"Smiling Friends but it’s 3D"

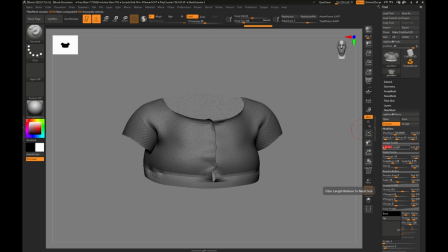13:24 I hate XGen, and CG Groom in general is pretty annoying, so I just took the t-shirt into ZBrush and generated some fiber mesh just to get a couple like pieces of fuzz to make the t-shirt feel a little more realistic. Same thing with the hoodie.
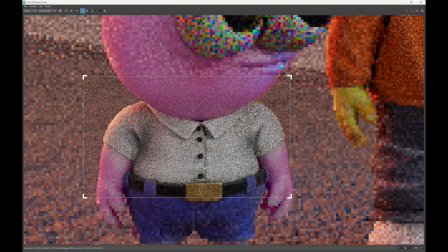13:40 After that though, it was just really a matter of fine-tuning the lighting and setting up my render layers for compositing.
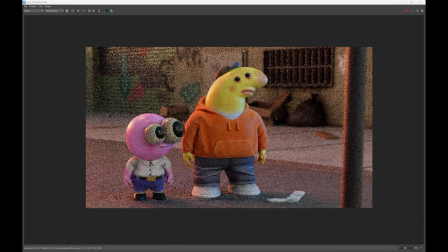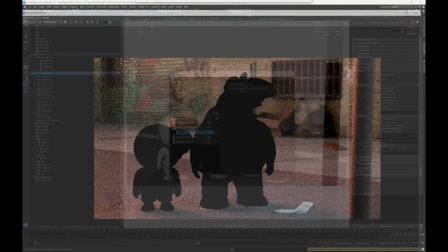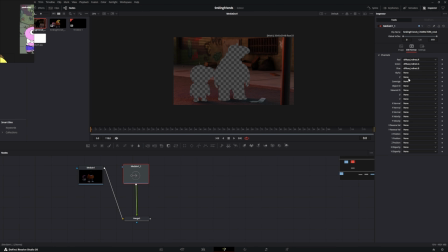14:01 Once the renders finished, I exported them as multi-channel EXRs and I brought them into DaVinci Resolve Fusion to do my compositing.
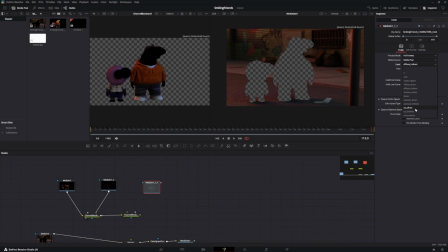14:09 You can use Nuke to do that too, but I don't know about you, but personally I'm not rich, so I'm going to use the free application to do that.
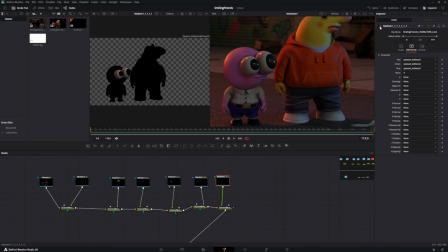14:17 My compositing's a little bit rusty, so you know, any compositors watching will probably tell you I'm doing a lot of this inefficiently or wrong or whatever. It's fine, I'll take it. I'm pretty much just trying to rebuild the render with all of the separate
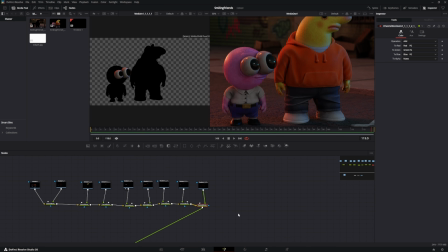14:32 AOVs so I can boost the different channels like specularity and diffuse individually.
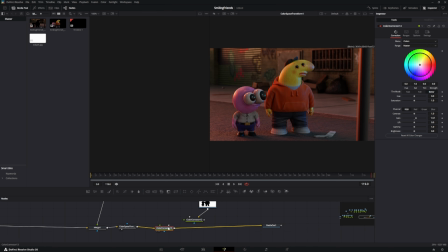14:37 And I have the render layers broken up into the characters and the background, which I'm then just merging back together.
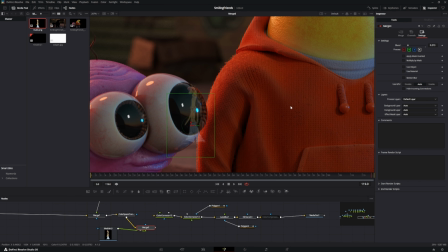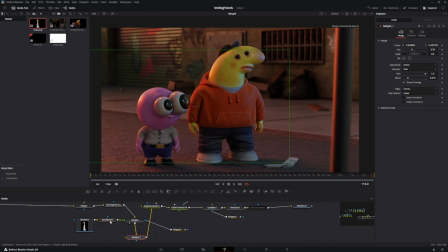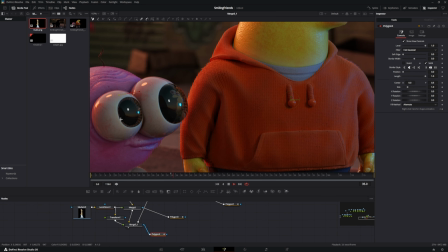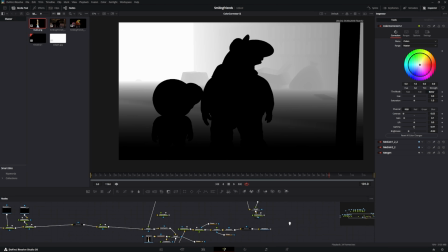15:09 What I'm doing here is using a Z-depth channel to add a little bit of haze to the
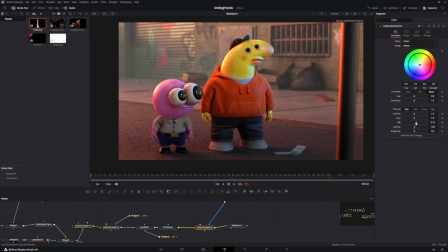15:14 background and separate the characters from the background just a little bit more in like a subtle way.
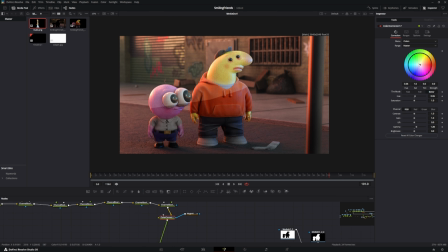15:27 Something else I did with just some color grading was to suggest a little bit of like a sunset type of thing with this half shadow. But all these things, you need to be very subtle with it. They don't want to call attention to themselves.
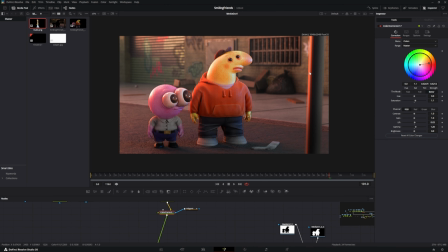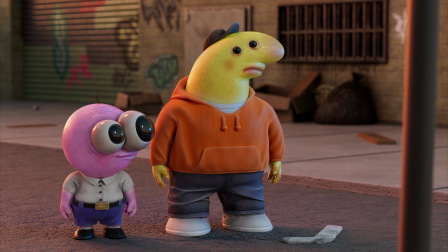15:54 yeah, here you can see some of the progress as I kind of built out the scene, some of the compositing, how the lighting ended up looking,
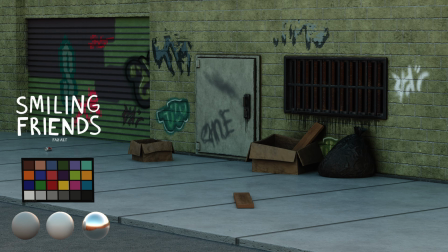16:02 some look development turntables so you can see how cool the textures and the final models turned out.
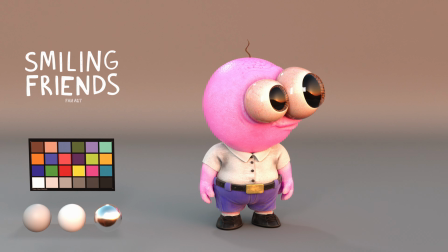16:08 But yeah, I hope you liked it. This is such a stupid show for me to have spent this amount of time on a thing, but you know, it was fun.
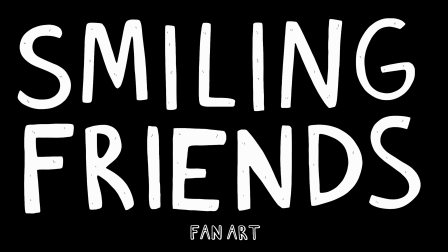16:16 I enjoyed it, so hope you liked it. Thanks, bye.